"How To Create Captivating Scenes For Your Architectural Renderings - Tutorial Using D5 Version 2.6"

Today we're taking a look at how you can create captivating scenes and animations like these for your projects, presentations, and portfolios. And to do that, we're gonna utilize D5's newest version 2.6. So let's get started. So go ahead and open up D5 and open up your project.
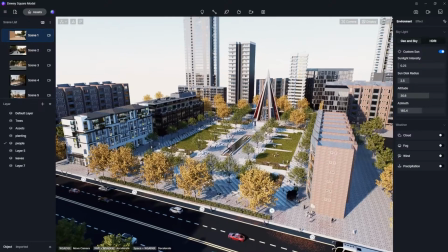0:15 In my case, I have a SketchUp model of an urban plaza that I then brought into D5 and added vegetation, materials, and textures to. Now, in case you're wondering what my process was for adding textures, people, and vegetation into a model like this, be sure to check out a recent video I did that covers those aspects.
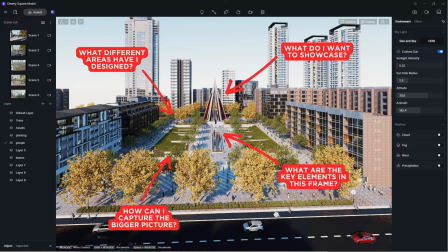0:31 Now to start, the first thing we wanna do is take a minute and think about our model as a whole and what we're looking to accomplish from it. In most cases, this is going to be to tell a story and to showcase your ideas.
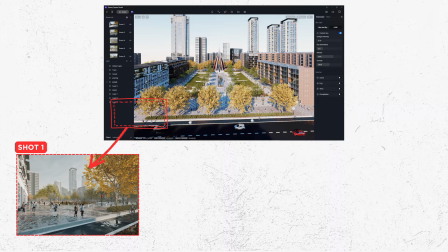0:42 Now, a really easy way to do this is to break down your model into three different types of shots.
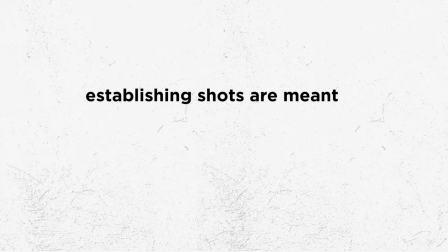0:48 The first of which is our establishing shots. These are 1 to 2 images that showcase the overall site and give an introduction to it.
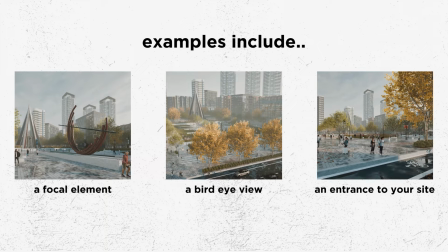0:55 In general, this could be an entrance, a focal element, or a bird's eye shot that showcases our space in its entirety.
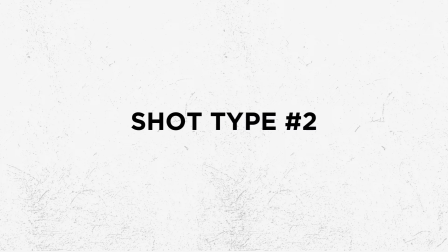1:02 Then we have our supporting shots.
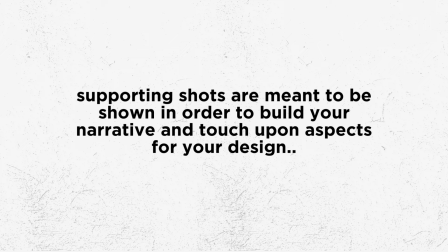1:04 These can be 2 to 3 images that help reinforce the established shot and help talk about some of the specific design areas that you have going on.
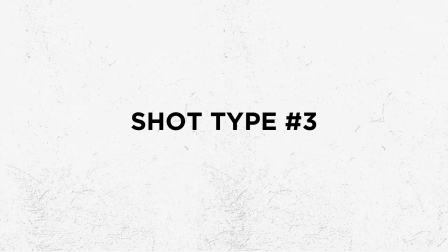1:12 Then finally, we have our detail shots.
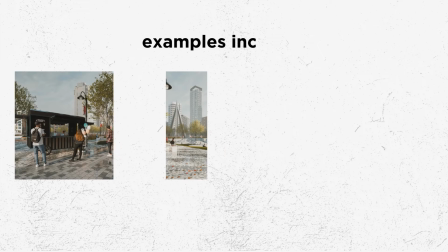1:14 This could be another 2 to 3 images that talk about each one of those spaces that we've showcased in a little bit more detail to help fully tell our story.
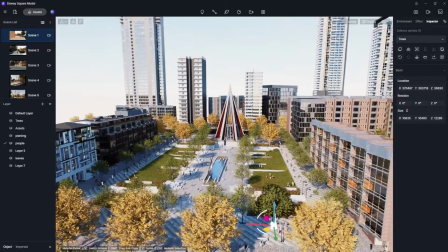1:23 So let's do one together, starting with the establishing shot that's going to introduce our site. And for me, in this model, that's gonna mean bringing us down to the entrance to the park.
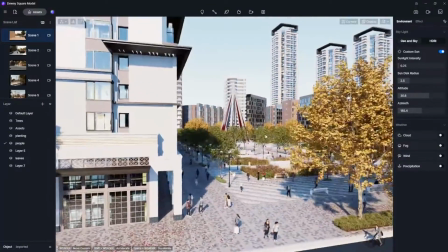1:32 So let's head on over to the left corner and bring it down to just about eye level.
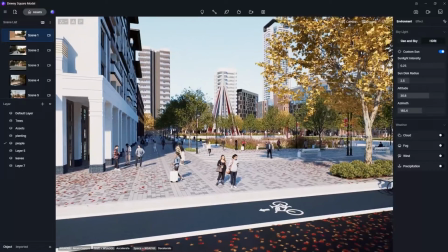1:36 The reason we wanna be down around eye level for these shots is so that way it still seems plausible for you to be in and looks natural to your eye. Because if you were too high or too low, it just would look a little bit too unrealistic and it wouldn't give the viewer the impression as if they were actually standing there and looking into your design.
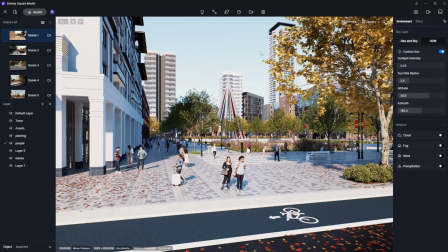1:53 And speaking of realistic to the eye, let's make sure we are in perspective mode. To do that, make sure you either hit F8 or head on over to the view panel in the camera settings at the top right and turn on 2-point perspective. We wanna make sure we do this anytime we're down at eye level, so that way all of our lines are truly vertical, which is what looks most realistic to us in real life. Now, after we're in the general area that we wanna be in, let's think about our composition now. Composition is really important and is often overlooked in our field, but it does a lot for helping guide the viewer and helping the design and image feel very balanced and feel like it's a real place that you're captivated by.
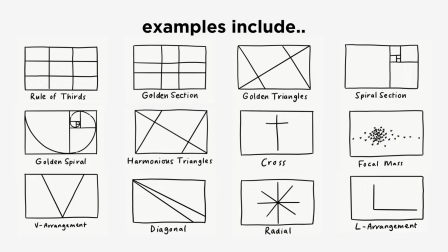2:32 Now, I definitely encourage you to look into some composition types, especially landscape ones in your free time, but let's start with one that everyone pretty much knows, the rule of thirds.
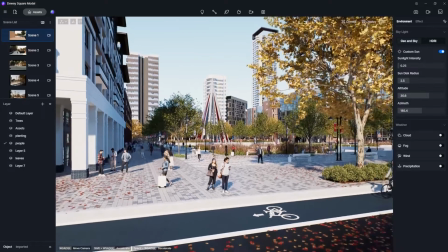2:42 So to do that in my viewport here, I'm gonna adjust the view until our focal element here is on the left third of our image.
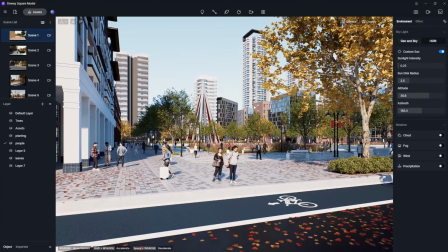2:50 And you can see with just that move alone, it already looks so much better. Now to build upon this,
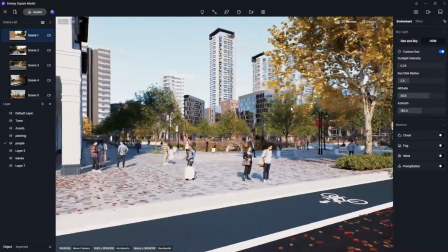2:55 the next thing I would look for is I would shift my focus away from that center focal piece and see what's going on at the extents and how we can make sense of it all.
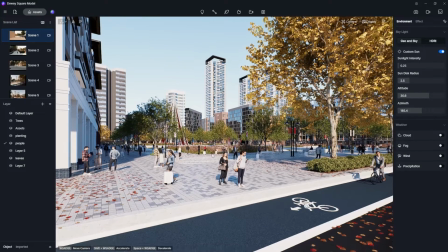3:03 And for me, I have one element that I would like to play a little bit on, and that's gonna be the leading lines that are created by this line of apartments here on the left side.
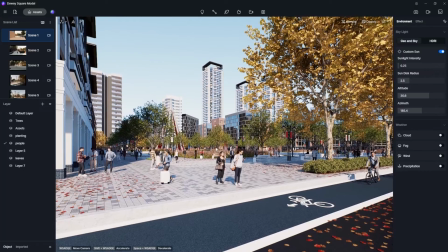3:12 So what I'm gonna do here is I'm going to adjust my view just a little bit until that line of apartments is directly on the extent of our page,
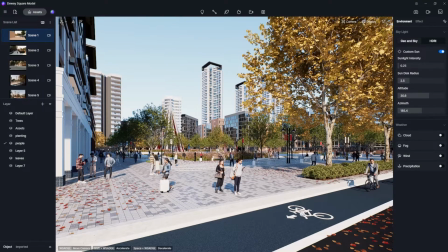3:20 and it's gonna create this really nice viewing plane down the line as well as looking to the right down into our arrival space. That way it leaves us this really nice scene that's gonna capture every element we're intending to capture without revealing too much. We're gonna be able to see what's going on in the arrival in the foreground. Then we're gonna be guided towards the park and that focal element sculpture in the background. And we're gonna leave wondering what's inside of there, and it's gonna hopefully engage the audience to wanna know what's inside there in your design.
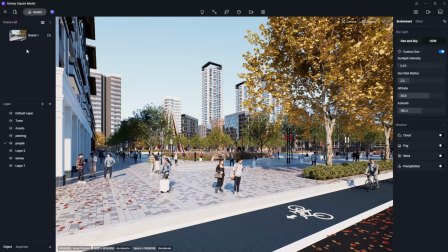3:48 So I feel pretty good about this, so let's add it to the list, and then let's jump into the post-production settings and get cranking out that render for you. And to start off, I really love to use D5's presets. I think they have some really great settings and they can take care of the bulk of your kind of color grading and vibe without having to know everything about, you know, post-production settings and tweaking things.